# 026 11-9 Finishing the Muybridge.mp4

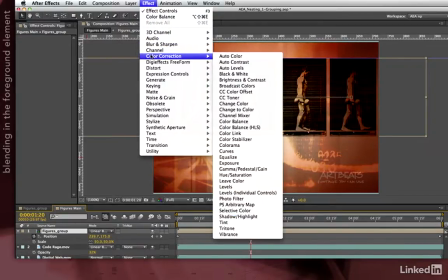For example, in the After Effects Apprentice book, we had you try out color correction channel mixer,
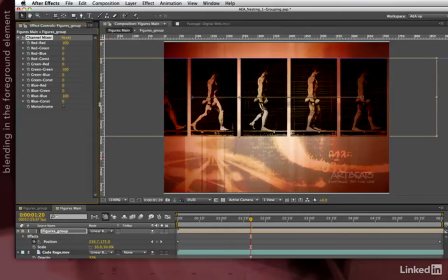which gives you a lot of control over how each of the red, green, and blue channels contribute. For example, maybe I want this a bit more red to match the background, so I'll increase the red contribution. Maybe something a little bit more orangey might work as well, to go ahead and mix with these areas.
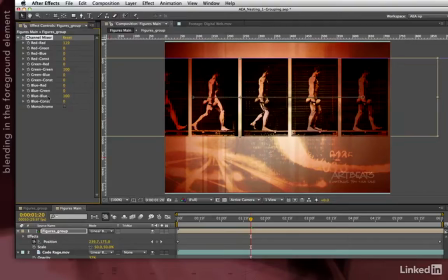As it so happens, blue is a complementary color to yellow. Yellow plus red is orange, so by removing blue, I will shift this more towards a yellow-orange range. You can see if I add blue, we're getting a bit of magenta tone in there. That's not what I want. Something more yellow and orange.
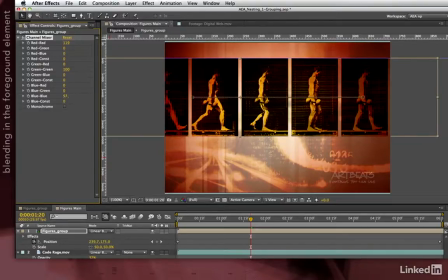Right in that area should work. Maybe in that area, maybe a little less intense, like around there. And I'll beef up the red a little bit. Okay, I like that. Nice colors. Composites looking a bit on the flat side.
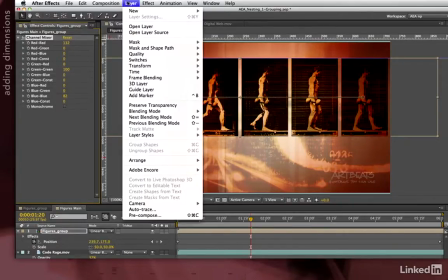Easy enough to fix. I can either use layer, layer style, drop shadow,
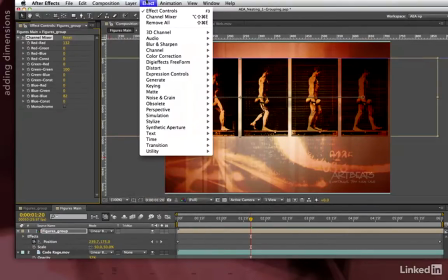or even one of the glows, or good old-fashioned effect, perspective, drop shadow.
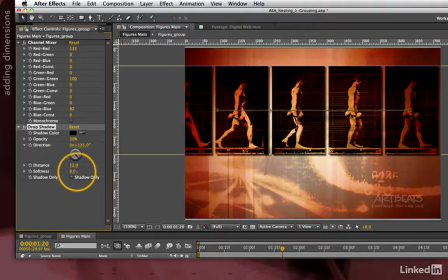Add a little bit more distance so it could really pop there. Add some softness to make it a little bit more subtle. Distance to balance this off. Maybe a little less intense. Something in that realm I kind of like.
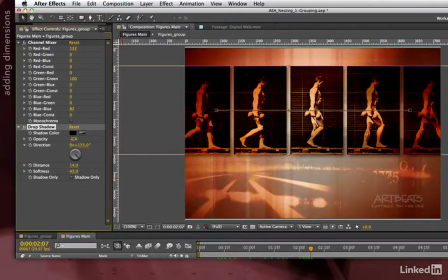Now it stands out a little bit from the background. It has a bit more distinction.
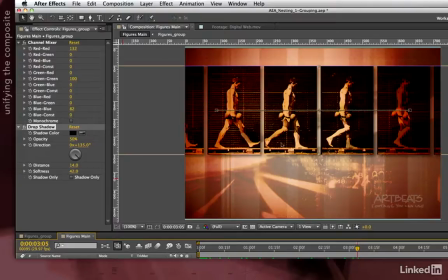So I have a fairly cool background and I have a fairly cool foreground in terms of Muybridge, but eventually I'm going to add some text here for the title of the show. And even though the Muybridge sequence is cool, I don't necessarily want the viewer staring at that if I want them actually looking at my title.
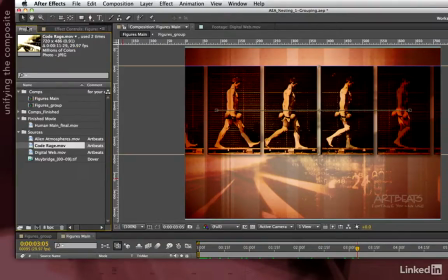So it's not a bad idea to go ahead and add another layer on top of everything to help unify the layers.
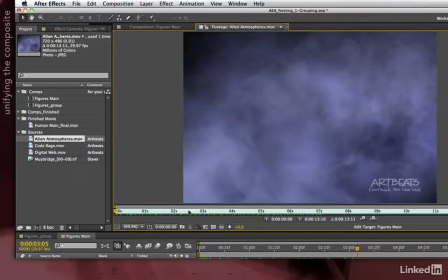For something like that, I like to use what I refer to as lighting layers, such as this alien atmospheres.
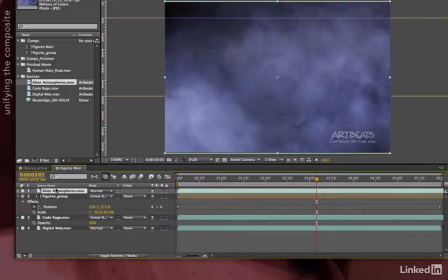I'll go ahead and drag that on top of my composite. Again, try different modes to blend it in.
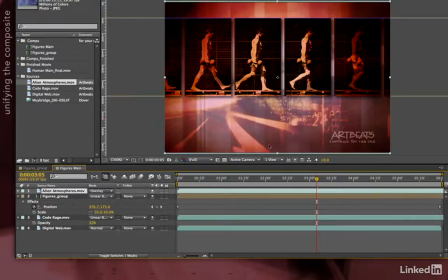Overlay, again, is one of my starting points. But you can always try other things in the group.
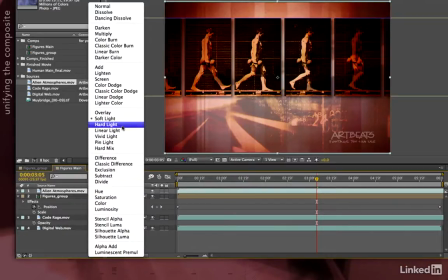Soft light is less severe. Hard light is more severe, too severe in this case.
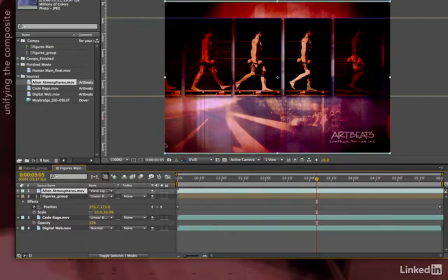Or there's other variations like this vivid light, which gives some really nice, rich, intense colors. I think I like that. Press T for transparency. Back it off a little bit.
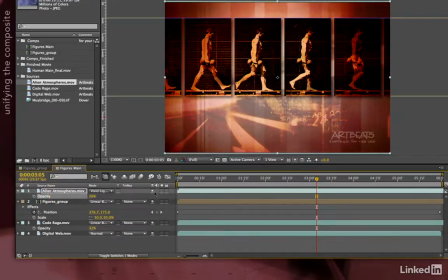So it's just in that realm without width. I can keep this blue tinge that Alien Atmospheres is bringing to the party, or I can go ahead and play around with this color correction again.
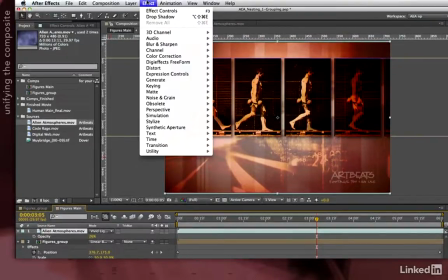Never be afraid of using effects to harmonize colors and blend layers together.
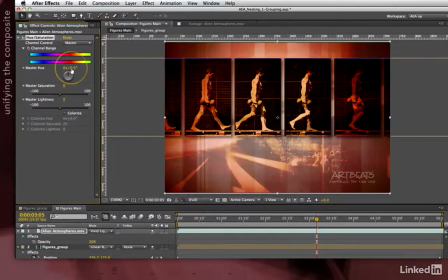You could go ahead and just use hue saturation and bend its color to get something that's maybe more appropriate like yellow or orange.
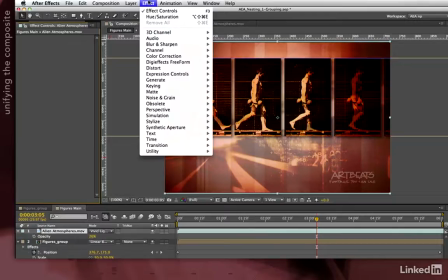Or maybe you just want to use this strictly as a lighting effect. Remove any color contribution.
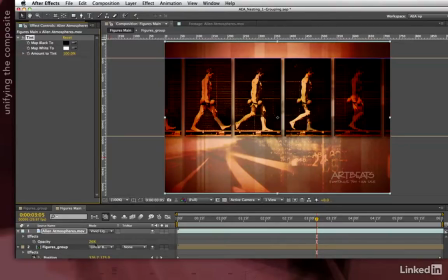Tint at its default is a great way of turning a layer into a grayscale image, and then just use it for its luminance contributions.
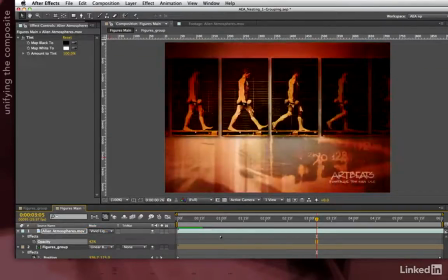I'll press 0 on the numeric keypad to RAM preview. A few more layers, so it's going to take a little bit longer to preview here.
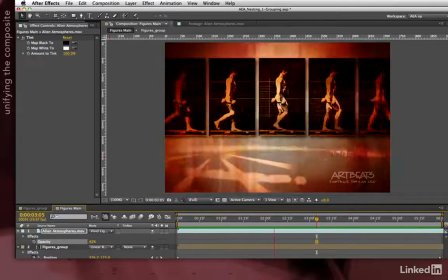And there's our final animation. And this is nice. I think this is becoming nice and unified.
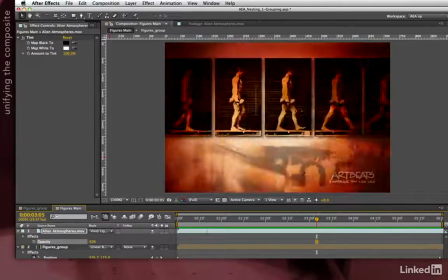I've got a combination of old and new themes. I've got colors that are harmonious.
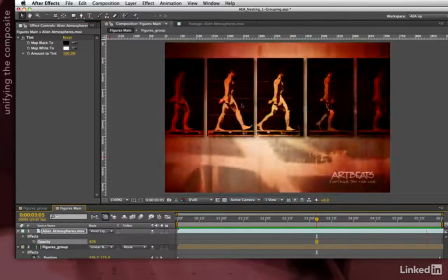I have some separation between the Muybridge and its background, but I've also unified things with this nice lighting effect layer,
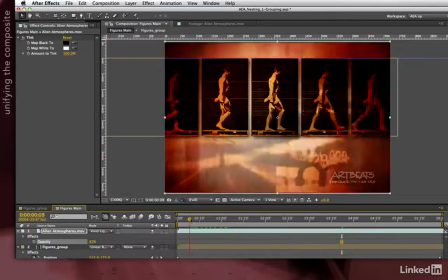which has helped further tie together the elements and added more movement to my final composite.
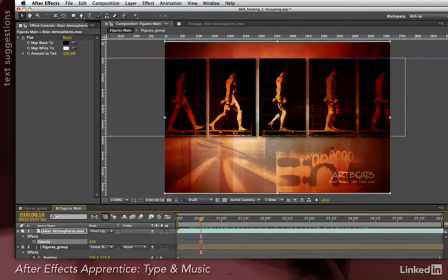Now, of course, I can keep going, such as adding a title here, and we have a whole After Effects Apprentice lesson on setting up type and animation. And actually, I'm going to leave that for you to do. Go ahead and come up with a nice font, create a nice title, maybe add an animation to it, either a preset or your own animation.
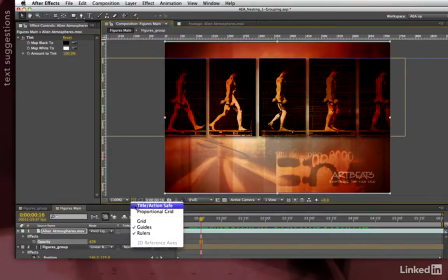Make sure that you turn on the Grid and Guide Title Action Safe to keep your title inside the safe area.
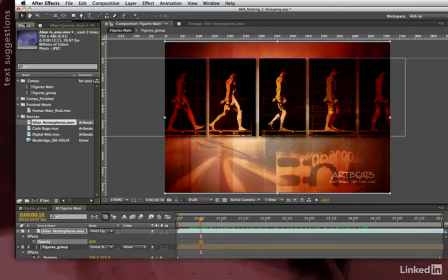Or if you just want to see what we came up with, go back to the project panel, open up Comps Finished, and look at Human Main Final.
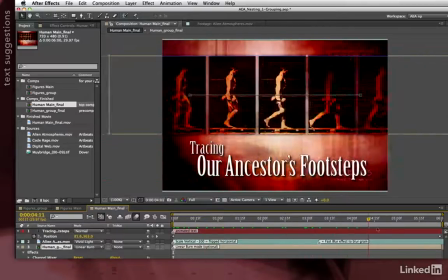This is what we did in terms of animating in type, and go ahead and play this animation in general and see what we ended up with.